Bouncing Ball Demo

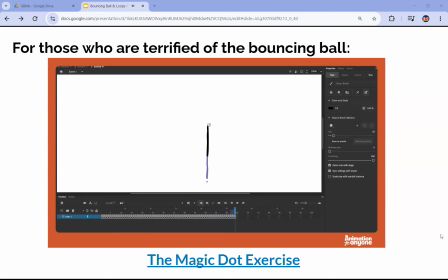499s So this is a bit more like a motion blur in live action footage. So I'm just going to smear this out, going really quick, and then slow down really quickly.
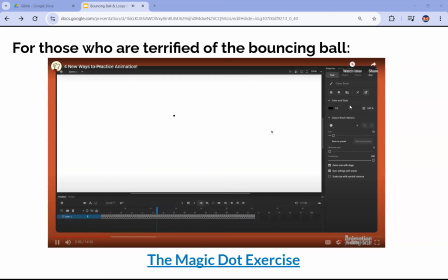510s Let's see how that looks. Yeah, as you can see, you can get some really interesting movement very rapidly, and you can just experiment, make mistakes, make new discoveries really quickly.
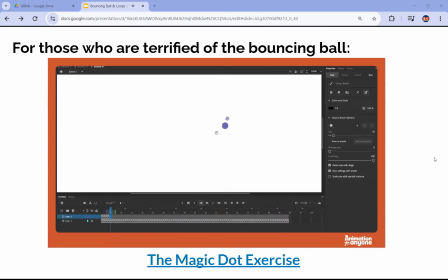524s This exercise is fast enough that you can do it multiple times and test out different ideas. So I'm going to make a new layer on top of the old layer and try again. This time I'm going to try to add some depth to the image by making the dot bigger as it gets closer to us and smaller and have tighter spacing as it gets further away.
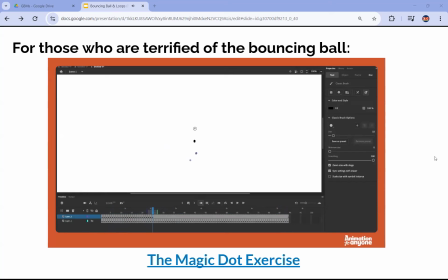541s Each of these passes only takes, a few minutes, so I'm able to play around with lots of little ideas.
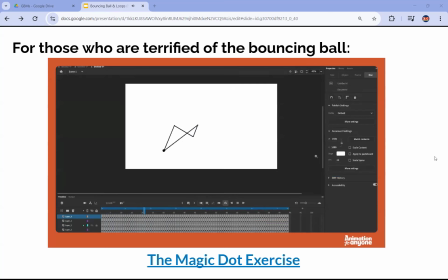547s Just as an experiment, I decided to join all of these dots together, and it created quite a cool abstract animation.
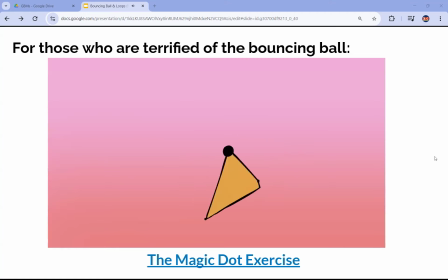555s It moves in a pretty appealing way, and that's because all of the elements have special attention paid to their spacing and arcs.
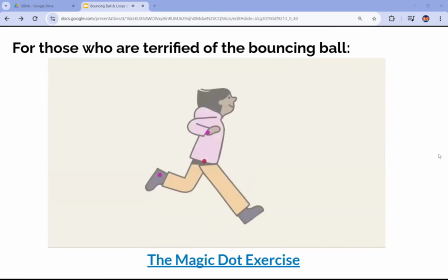562s This won't just be the case for abstract animation. Pretty much any object or character you animate will benefit from spacing and timing ideas that you learn with this exercise.
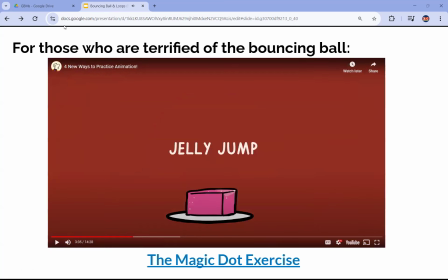573s
Next up, we have... Yay! So amazing. That is an option for the people who are, I guess, really intimidated by the bouncing ball. I would highly encourage you to try that out. Yeah, so there's that.
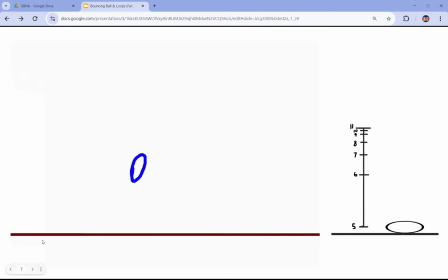591s
For the rest of you guys though, if you would do a bouncing ball, I know those of you who are probably taking an animation class right now for like, you know, either 2D or 3D.
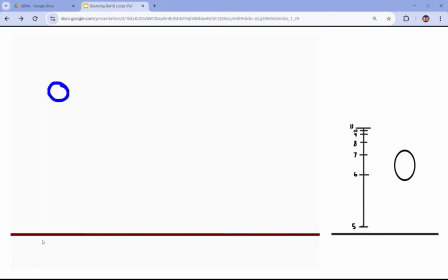603s
You may or may not have already done this for class at this point in this semester. So I don't know, divvy it up, make it make it interesting. Has anyone done this already? In like the past week or so? If you have, you have a leg up now.
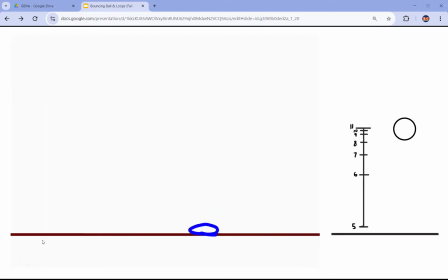622s
So what we have here on the left is just basically what we're trying to emulate here. Just a simple bounce. You have a ground line. You have a ball that starts screen left and then it rolls out screen right.
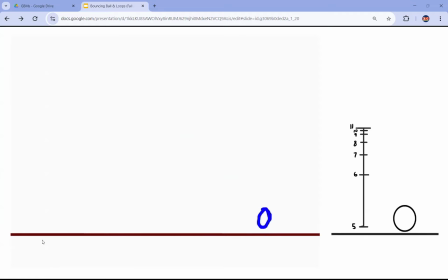635s
And then on the right here, we have a basic timing chart. You can do this also, where that ball just goes up and down. And again, you can try out the spacing here. They have the timing chart starting at 5 because they are having it loop over.
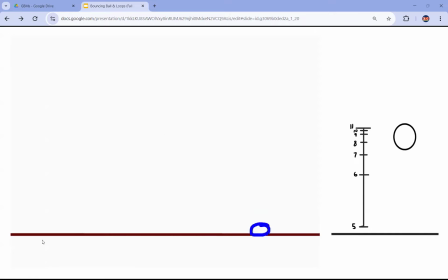653s
So they'll copy over frames from the beginning and at the end. So that's why it starts there also. And then you can see that the lines, I can't, sorry. The lines that are tending towards 11 are showing that,
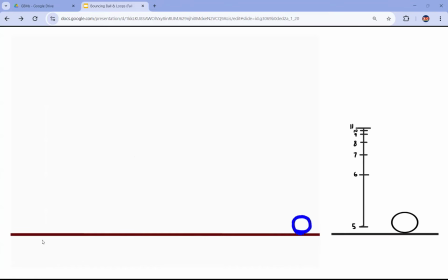674s
they're showing the general timing is a timing chart, so it'll show where frames are situated or where the ball is situated spatially as each frame goes on. So you can see as the ball bounces up,
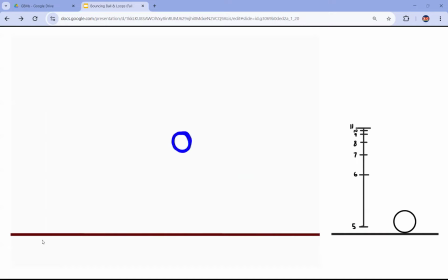688s
when it reaches the peak of its motion, it's going to have more frames closer to the top and it'll slow down, and then you also have more frames coming down. So yeah, same thing with the dot stuff.
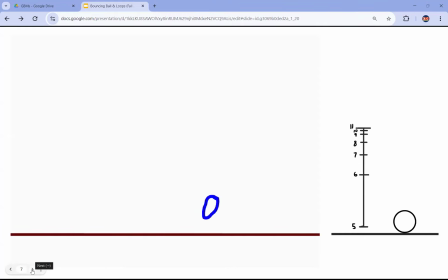705s
Fewer frames are for faster motion and more frames for slower motion.
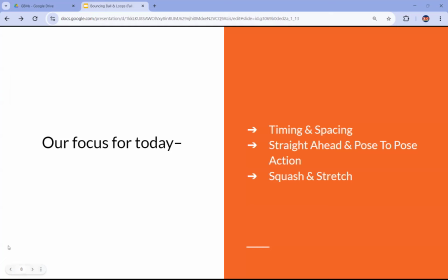711s
So with the ball, we'll be focusing on timing and spacing, straight ahead and post to pose action, primarily pose to pose, probably, depending on how you do it, and then squash and stretch.
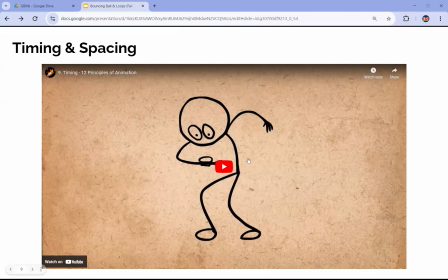727s
So quick videos, I know I don't want to like fatigue you with the videos, but if someone out there doesn't know, I need you guys to know what these are.
So we'll have Alan Becker explain these three This principle principles. states that the
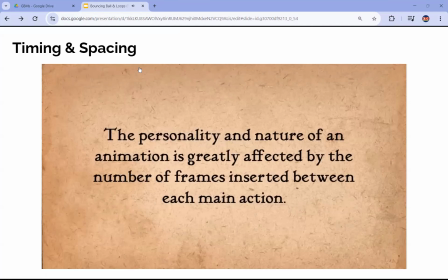741s personality and nature of an animation is greatly affected by the number of frames inserted between each main action.